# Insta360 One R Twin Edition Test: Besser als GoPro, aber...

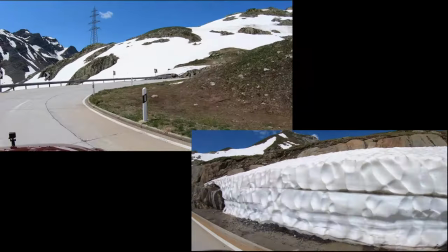254s
Eine zweite Aufgabe dieser Kamera ist es, Spiegelungen einzufangen, sodass die Berge eben nicht nur
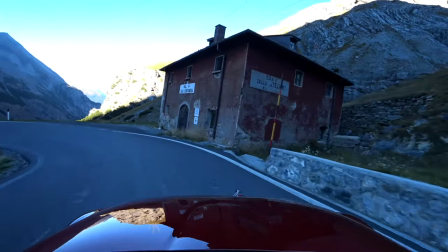264s
sichtbar sind, sondern auch sich auf der Motorhaube spiegeln, was ein interessantes Spannungsverhältnis herstellt.
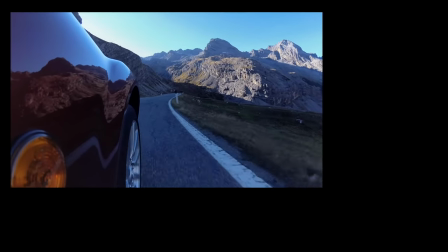272s
Diese Spiegelungsaufgabe hat auch die seitlich montierte Kamera.
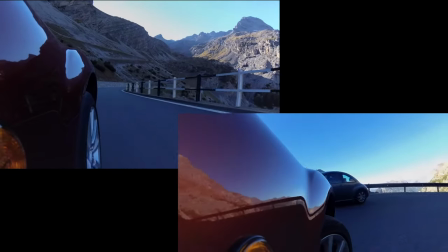276s
Die soll nicht nur das Vorderrad filmen, sondern sie soll auch die Berge, die Spiegelung der Berge einfangen.
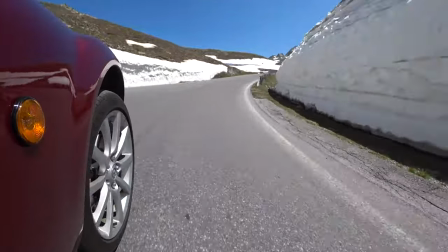285s
Der dritte Platz ist hinter den Sitzen, um ein bisschen einen Action-Eindruck beim Fahren zu bekommen.
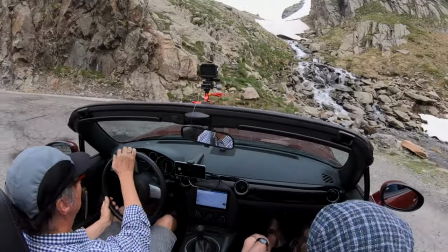294s
Ich setze die Bilder mehrerer Kameras gerne in Form eines Split-Screens im Video ein.
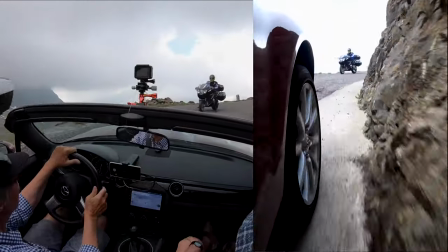300s
Zugleich sieht man ja auch die vordere GoPro,
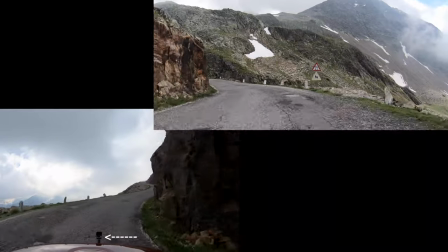306s
die auf der Motorhaube platziert ist und oben rechts im Splitscreen ein rückwärtslaufendes Video.
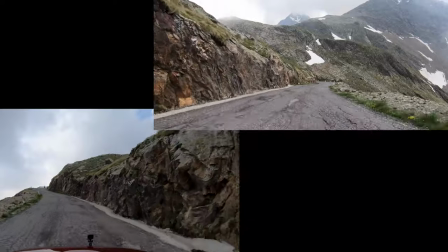314s
Wir haben das so gemacht,
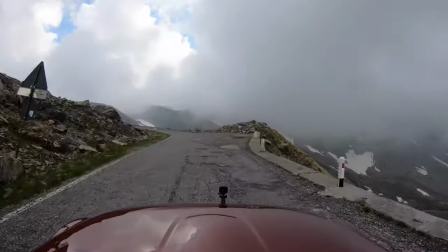316s
dass wir die Frontkamera in beiden Richtungen bergauf haben filmen lassen und dann später diese
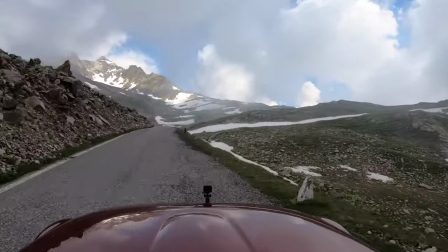326s
Bergauffahrt rückwärts mit dem Schnittprogramm hier in den Splitscreen eingefügt haben,
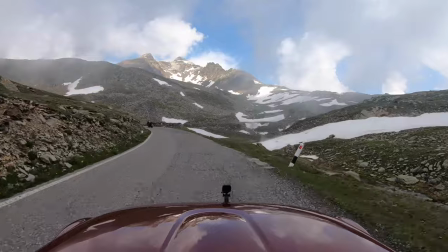332s
sodass man also nach vorne und hinten den Blick hat. Die Aufgabe der Frontkamera ist auch,
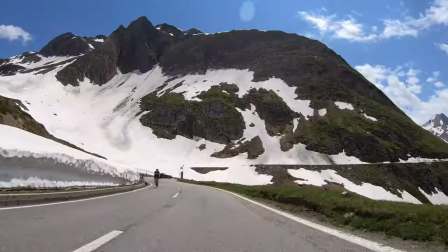340s
die Geschwindigkeit zum Ausdruck zu bringen, also den Eindruck von Geschwindigkeit.
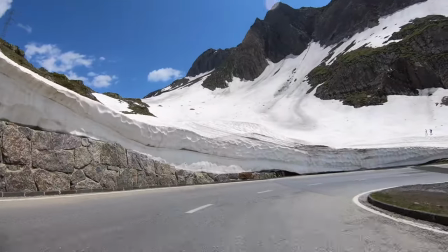346s
Deswegen wechsle ich bei den Videos sehr häufig die Geschwindigkeit, mit der die Videos der Frontkamera wiedergegeben werden.
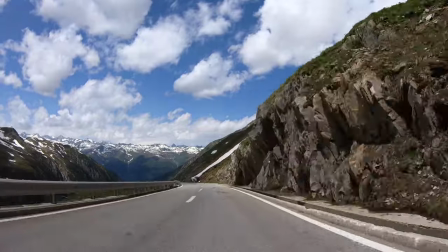354s
So, das waren Ausschnitte von Passfahrten, um mal zu zeigen, wie die Kameras zum Einsatz kommen.
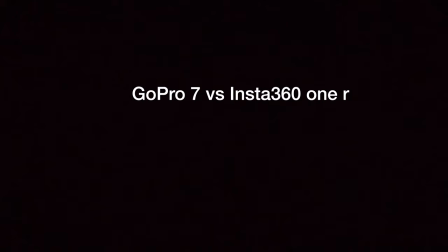361s
Hier nun also die neue Insta One R neben der GoPro, um die Größe zu zeigen.
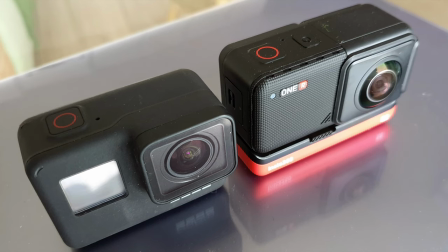368s
Man sieht, die Insta ist ein bisschen größer geraten als die GoPro, nicht allzu viel, aber ein bisschen schon.
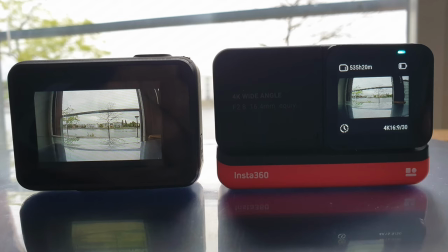375s
Erstaunlicherweise wiegt sie nur 3 Gramm mehr als die GoPro, sie ist also nicht schwerer geworden.
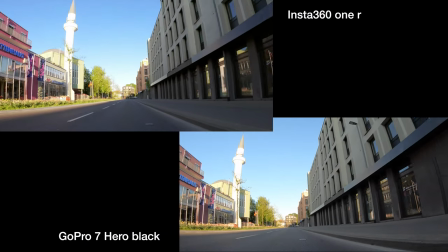383s
Ersichtlich haben beide Kameras Dynamikprobleme. An dem Minarett der Moschee in Konstanz sieht man,
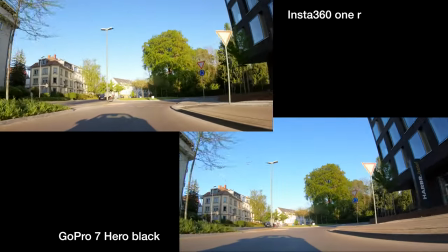392s
die weiße Fläche zeigt keine Differenzierung, sondern sie ist schlicht ausgebrannt.
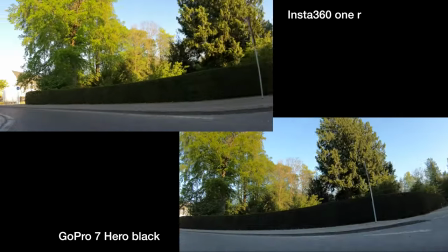399s
Folgende Kreisverkehr und die anschließende Gegenlichtaufnahme zeigen dagegen, dass die GoPro sehr wohl
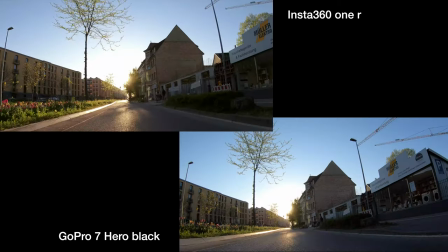409s
eine bessere Bildqualität als die Insta erzielt,
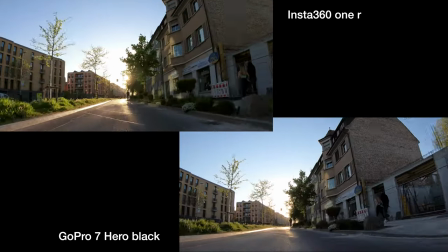413s
denn sie hat ein um 20% breiteres Sichtfeld und das Sichtfeld ist im Randbereich eindeutig detaillierter.
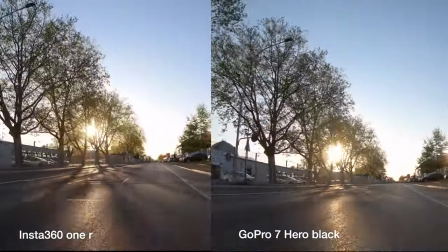422s
Keine Schwierigkeiten haben dagegen die Kameras mit dem Lichtwechsel, wenn die Sonne durch die Bäume scheint.
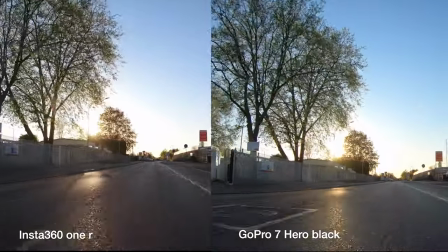429s
Die Reaktionszeiten sind bei beiden vollkommen in Ordnung und hier kann man auch nichts bemängeln.
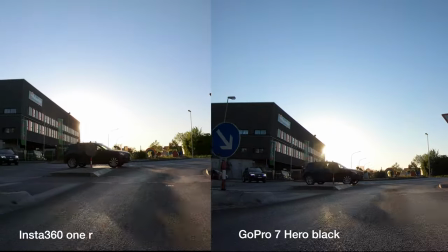436s
Das ändert sich wiederum, wenn man direkt in die Sonne filmt.
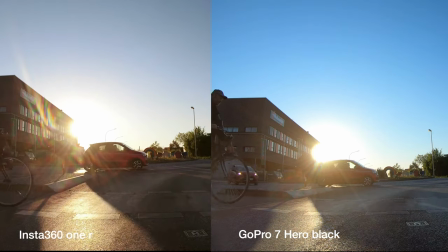440s
Hier sieht man insbesondere in der Szene, wenn der Fahrradfahrer durch die Kamera, also vor die Sonne durch die Kamera fährt,
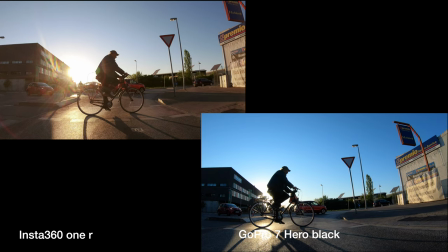448s
dass die Hero 7 Black doch ein deutlich besseres Bild bietet.
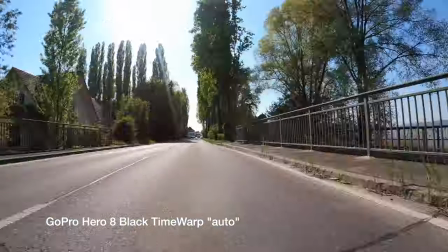458s
Mit Time Warp und Hyperlapse verfügen beide Kameras über durchaus ähnliche
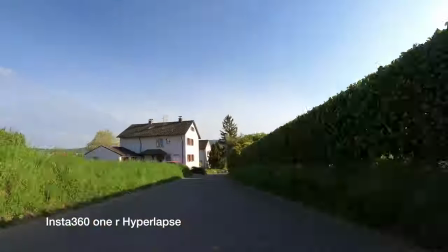465s
automatische Funktionen, Zeitraffer-Videos herzustellen.
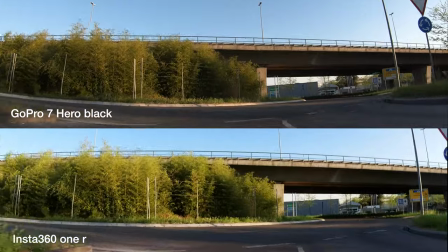471s
Dagegen unterscheiden sich die Kameras bei der Herstellung von Zeitlupen-Videos grundsätzlich.
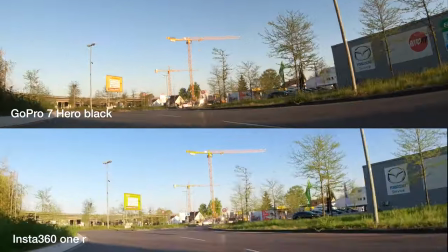479s
Bei der GoPro müssen Zeitlupen-Videos vorab eingestellt werden,
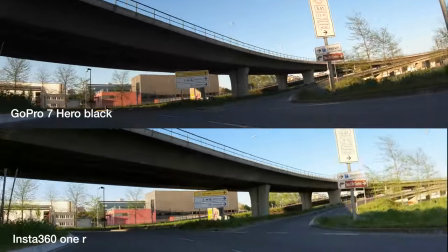484s
was gleichzeitig eine Reduktion der Auflösung bedeutet.
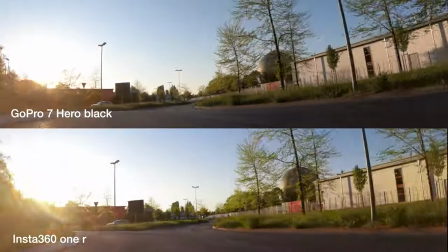490s
Bei der Insta werden Zeitlupenvideos erst von der App oder dem
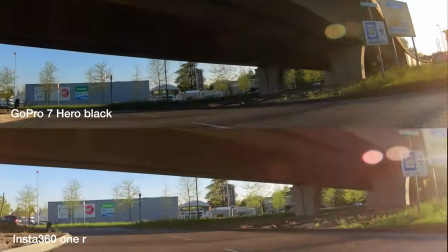495s
Studio-Programm nachträglich erstellt, also vom Computer errechnet.